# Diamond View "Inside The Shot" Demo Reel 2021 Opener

Hey what's up everybody I'm Jason Blanc and I'm Wes Eldridge and this is Inside the Shot where we break down some of our favorite commercials and show you the tips and tricks behind them. Yeah today we're going to be looking at our 2021 demo reel opening shot.
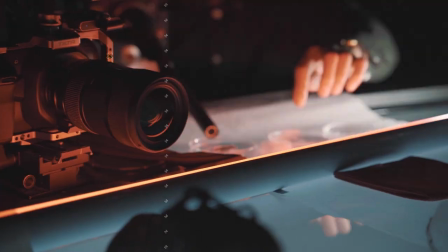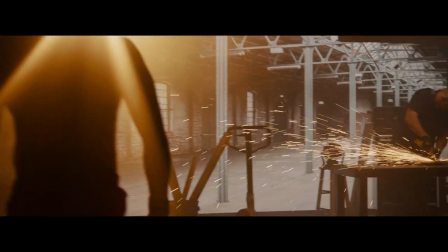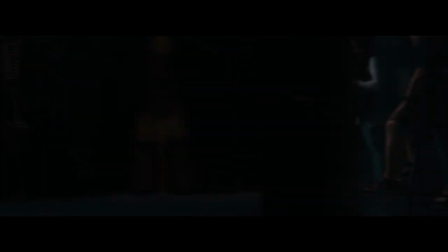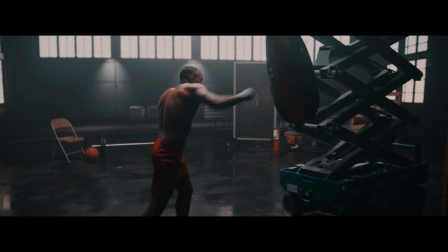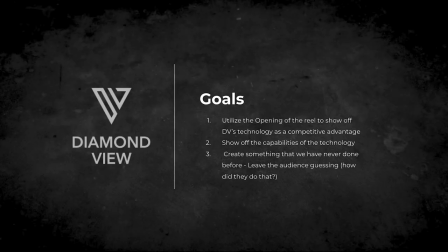So we had three main goals that we were trying to accomplish when we were concepting our intro shot. We know that we wanted to show off our technology, we wanted to show the capabilities of that technology, and most importantly we wanted to do something that we have never done before. You know throwing ideas out there trying to figure out what we want to do and we I kind of came up with this idea of doing a one-er from our back studio, following all this action,
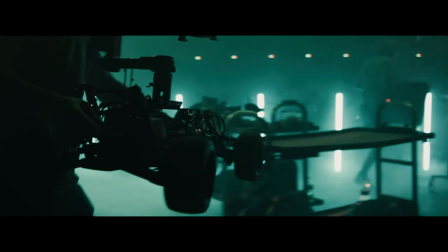have the bolt in there, have the RC car in there, then come in and reveal.
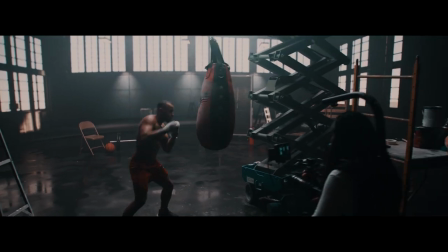We have this whole other scene built out in our main volume and pull back as far as we can to reveal everything. And it was important for us while we were coming up with it to come up with our wish list of, hey, this would be stuff that we would be like to get, and then also some stuff that,
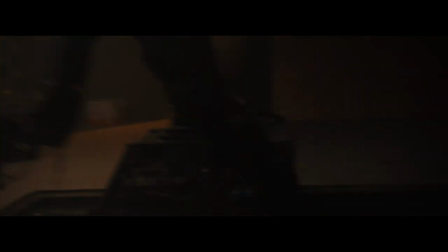hey, if this isn't working out, what's our plan B? Yeah, we kind of had some moments where we're like, we can cut here, cut this section out. Basically, each scene had its own in and out points. So starting out, we started in this kind of dimly lit hallway with a boxer kind of warming up, getting ready to go.
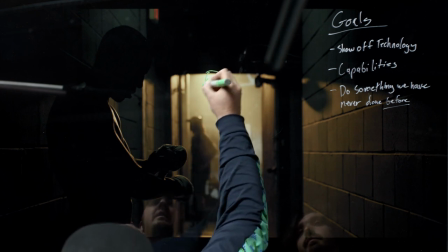All we had was this simple eco here kind of blasting through, nice sharp hard light.
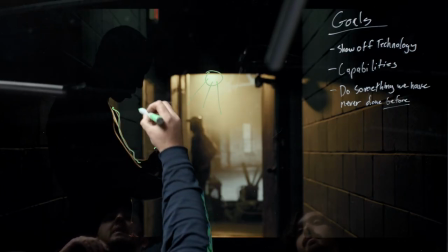You can see it on his edge over here. And then everything else that you're seeing on the walls here was literally just the house lights. The idea behind it is always to build the story. We had this idea of pools of light that are leading us from one point to the next.
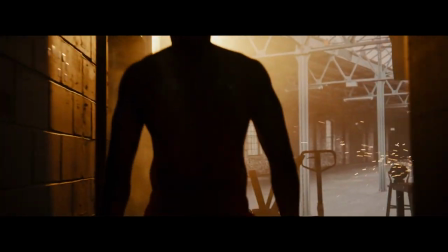So as you can see, we started off in a dark hallway. We moved to a more bright scene, and the scene that you'll see after this is dark too. So we wanted there to be a constant rhythm of lights coming in and going away. Going back to what our goals were, it was to show off the technology.
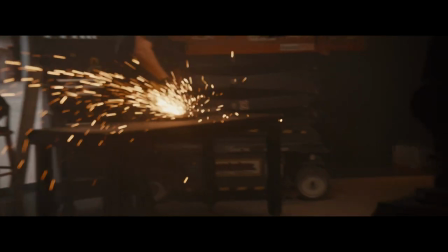And obviously, our Bulge robot, which is right over here, is one of our coolest pieces of technology.
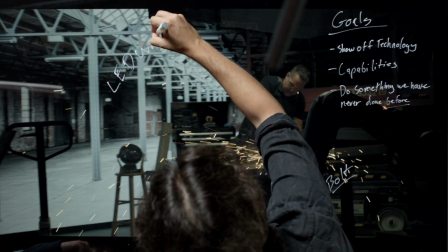And then this is just a background on our Studio B LED wall.
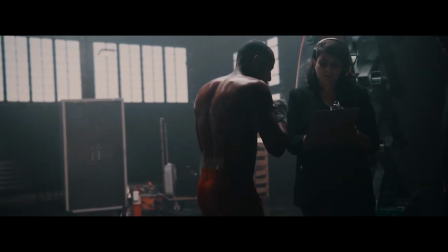So with this scene we knew that we were going to have to do the handoff from the Movi to the jib and that was always a problem that was lingering and we also wanted to keep it visually interesting the whole time so that we kind of hide the handoff.
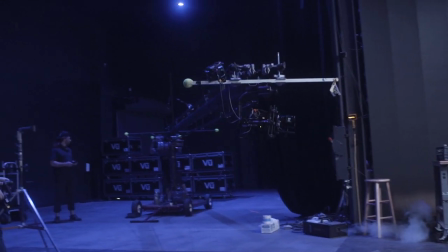The volume is massive so we needed a jib and everything to be able to show off the scale of the volume.
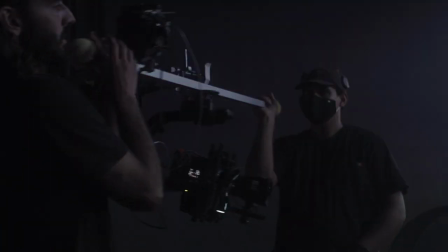When we land here that couple second or two is the guys dumping the the Movi on the jib, locking it up, pulling the tape,
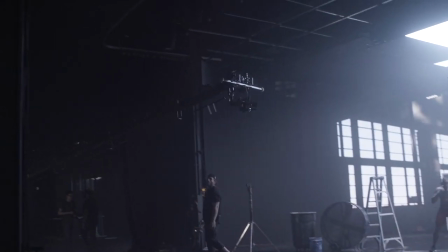pulling the stand out the way, Dayton grabs it, and basically once Vanessa walks out, that's when that pullback starts. We had Gina, our RPA, come in and do all this art design stuff in here, just filling out the scene from front to back. One of the biggest things that we did here that really helped sell everything is this wet down here.
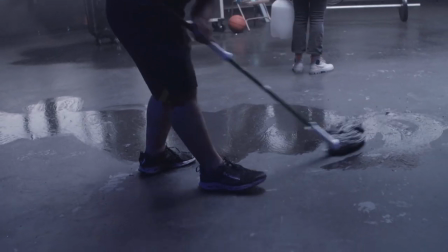You can actually see that we didn't mop all the way around,
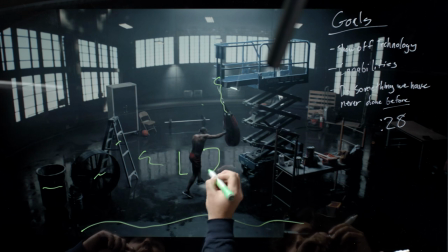but this window reflection here really helps sell the fact that this is actually in a real environment. When using Unreal like we do, you really need to put those realistic elements in your foreground and in your frame to help sell the effect that you are in the place that you are. Thanks for watching and hopefully you learned something that you can use on your next shoot. We'll see you next time on Inside the Shot.